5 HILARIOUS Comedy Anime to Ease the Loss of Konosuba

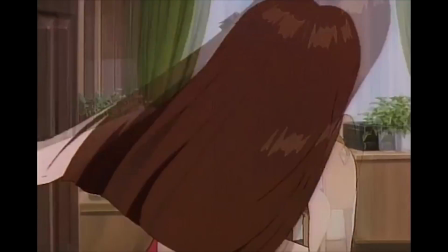16:19 If you're a fan of what Konosuba does with its visual comedy, Golden Boy will blow you away.
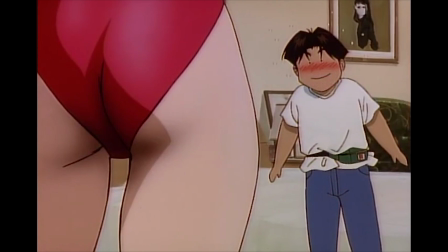16:26 They spare no expense when it comes to selling a joke, and it pays off time and time again.
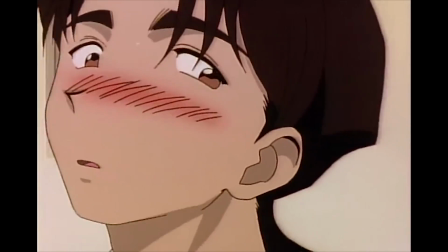16:31 But you don't need a huge budget to create great animated comedy, or even great visual comedy.
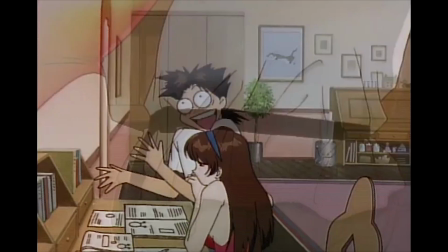16:39 With a bit of creativity and a willingness to say fuck it, you can get a hell of a lot out of very little.
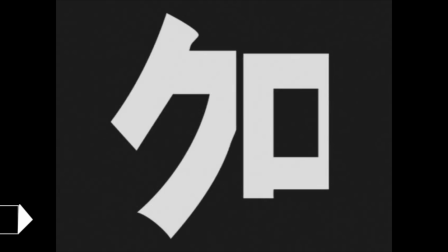16:45 Sakigake, Cromartie High School,
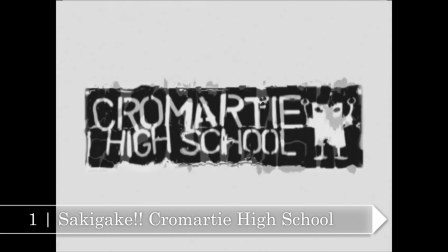16:46 financed with loose change from between the cushions of Production IG's break room couch and put together in between pre-production meetings for Standalone Complex,
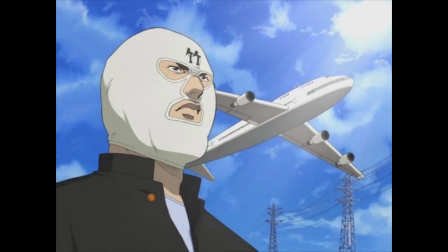16:54 the second gig, is cheap as hell.
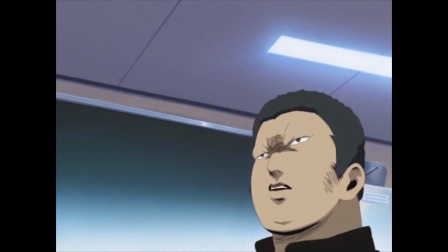16:56 Its frame rate is barely competitive with most PowerPoint presentations, and even at a rate of 4 new drawings a minute, its drawings can be wonky as hell.
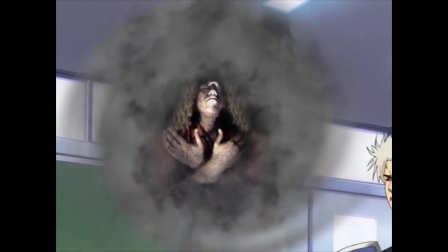17:05 It is also, without question, the funniest anime ever made.
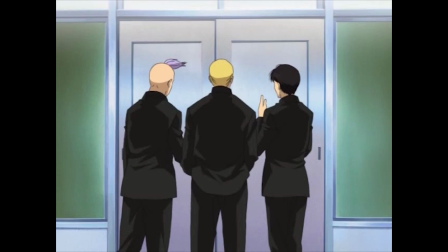17:09 This show doesn't just work within the restrictions of its budget, it embraces them and uses the jankiness as a stylistic element that fuels the comedy.
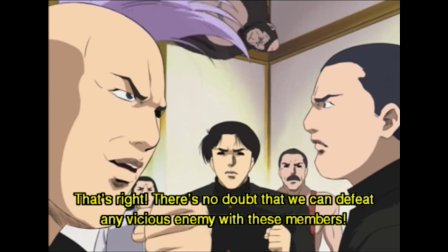17:18 Sometimes when the animators can't figure out how to fit a character into the frame, they just draw them sitting on the roof.
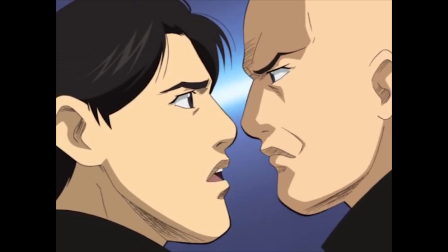17:23 Other times they'll leave in stupid animation glitches like a character's ear sliding along the side of his face just because they're funny to look at.
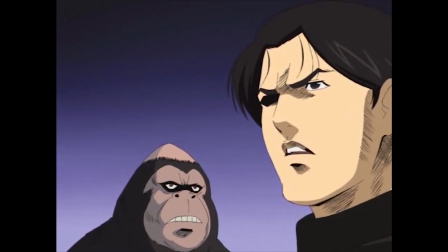17:31 By unabashedly using these shortcuts and cheats,
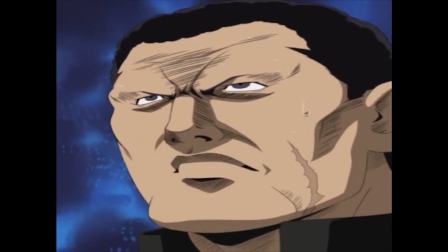17:34 Cromartie High School manages to cram as many fantastic sight gags into 10 minutes as Konosuba does into 20, all at a fraction of the cost.
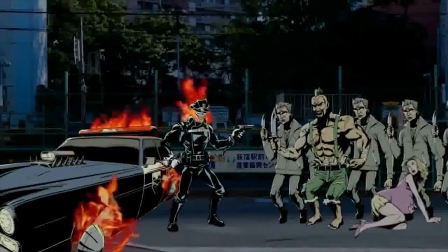17:43 And it pulled this off a full decade before Trigger saved anime with Inferno Cop.
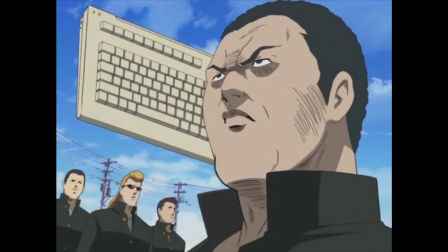17:49 Sakigake Cromartie High School is a parody of the Yankee or delinquent manga that were popular in the 70s and 80s in Japan. It likely borrows its name from Sakigake Otokojuku,
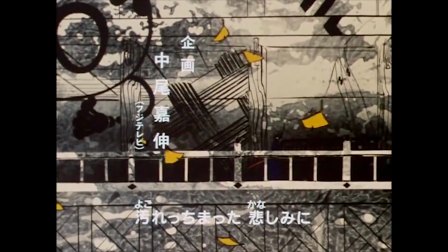18:01 but the subject matter and art style are a broad pastiche of the genre, with a lot of pop culture jokes mixed in for flavor.
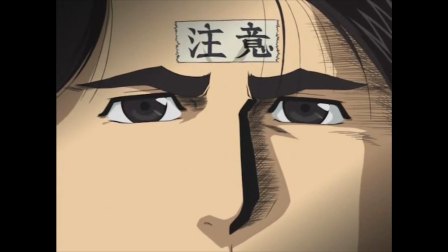18:08 The show follows a normal, mild-mannered, and reasonably intelligent high school student named Takashi Kameyama,
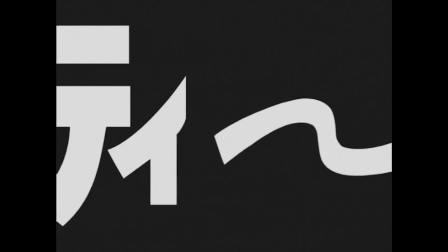18:14 who just happens to be enrolled at Tokyo's worst school for thugs and delinquents, Cromartie High School.
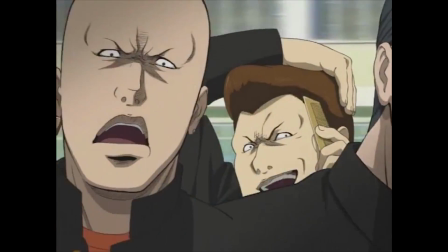18:19 How did Kameyama end up in this sorry state? If you want to find out, read the manga.
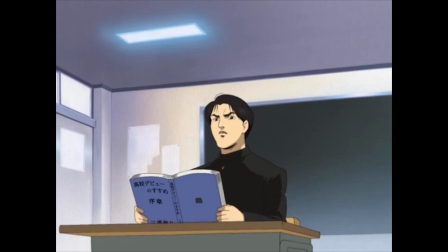18:24 No, seriously, the words "read the manga" are all the backstory the anime ever gives us.
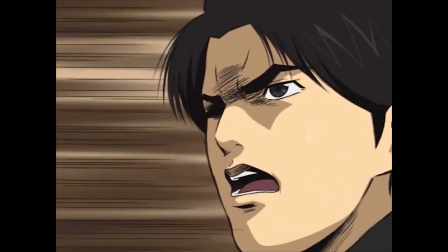18:29 They leave a crucial and pretty funny in its own right part of the story out entirely,
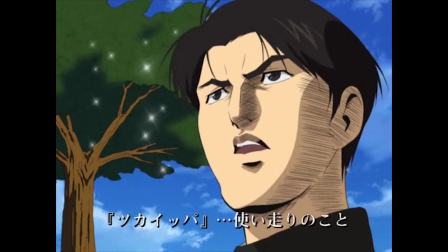18:34 seemingly because, and I'm just speculating here, they would have needed to draw new backgrounds to show it.
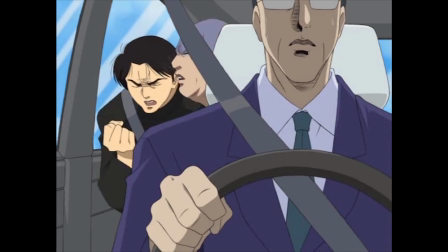18:39 Whatever the reason, they were forced to drop a really funny joke, but in lieu of that, they turned their production shortcoming into an even funnier joke in itself.
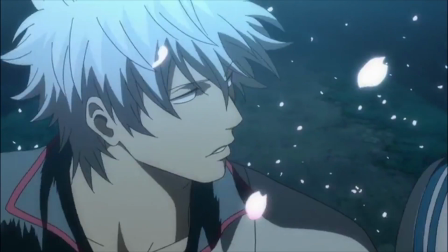18:48 It's not unlike the meta humor of Gintama.
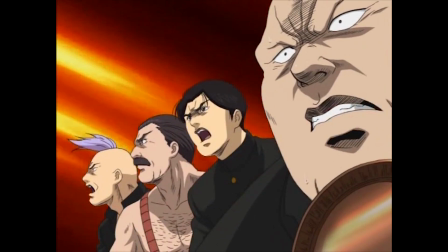18:50 In fact, the shows share a producer, but it came out 3 years earlier, and it's content to let these budget gags pass instead of dwelling on them.
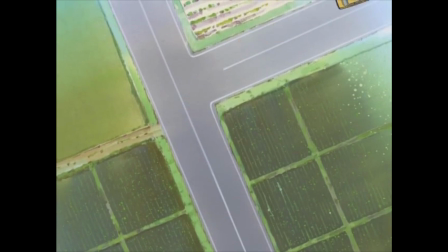18:59 Cromartie High School rarely ever draws a joke out, in fact, because it always has a funnier one that it wants to tell next.
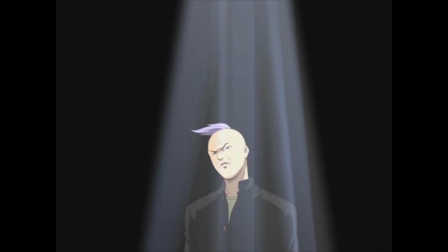19:06 Kameyama's overzealous classmate, Hayashida, gets him elected as the de facto boss of all of the thugs in his grade,
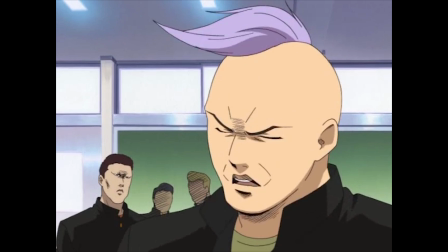19:12 operating on the logic that if you see a rabbit chilling with a bunch of lions,
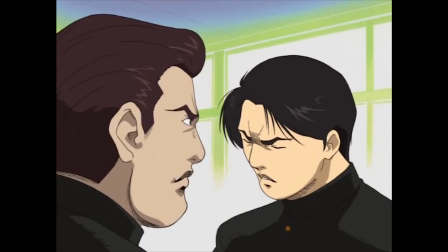19:17 you think, that's gotta be one badass rabbit. and Kamiyama vows to use his powers as a delinquent boss to clean up the school and eventually all of Japan.
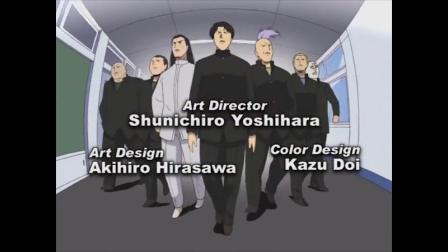19:26 But he's got some crazy obstacles in his way.
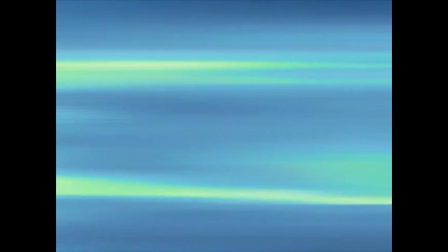19:29 His other schoolmates include a gorilla, Freddie Mercury on a horse, and a perfectly normal guy who has nothing wrong with him and is just really nice.
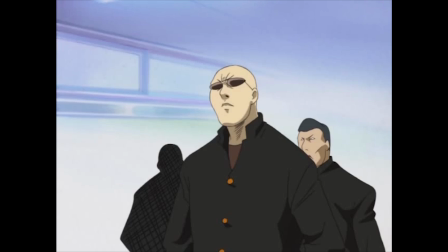19:37 And that's just what's established within the first 2 episodes. As the series goes on, Kamiyama and his crew contend with rival schools, terrorists,
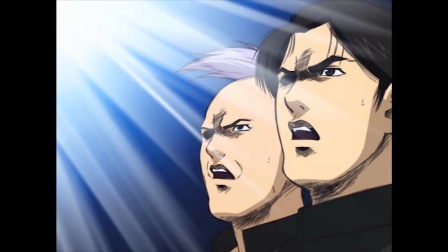19:46 and stand-up comedians, and they react to all of it with the same perfect deadpan expressions.
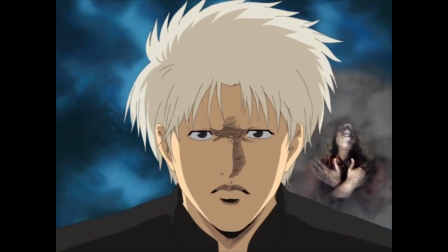19:52 If I had to point to just one thing that makes Cromartie High School work as well as it does, it would have to be the reaction shots.
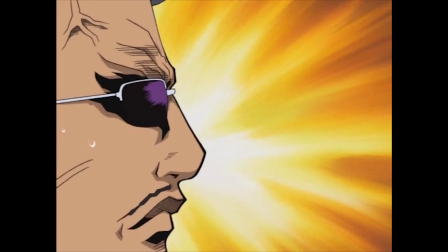19:59 Half of the joke of the series is that it's really funny when highly detailed, JoJo-esque characters have over-the-top reactions to stupid bullshit.
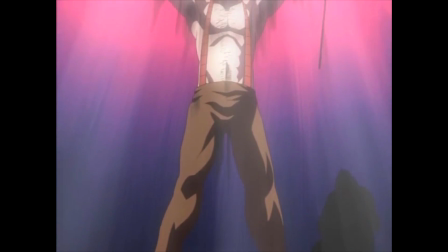20:08 This is perfect comedy. It actually never gets old.
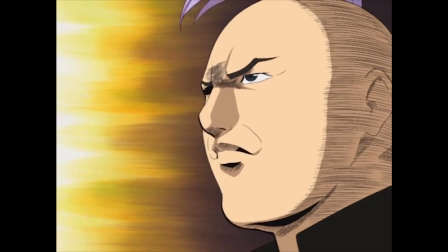20:13 Of course, the show has a lot more going for it than just hilariously stoic reaction images.
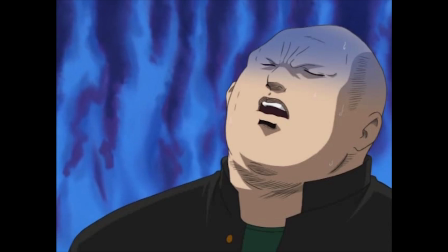20:18 The writing is on point 100% of the time, and the dialogue delivery in both English and Japanese is absolutely impeccable.
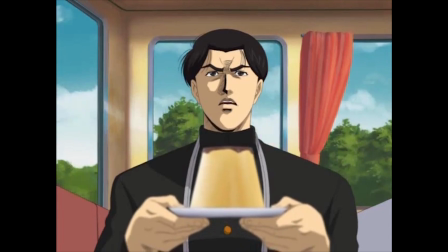20:25 Almost every spoken line is comic gold.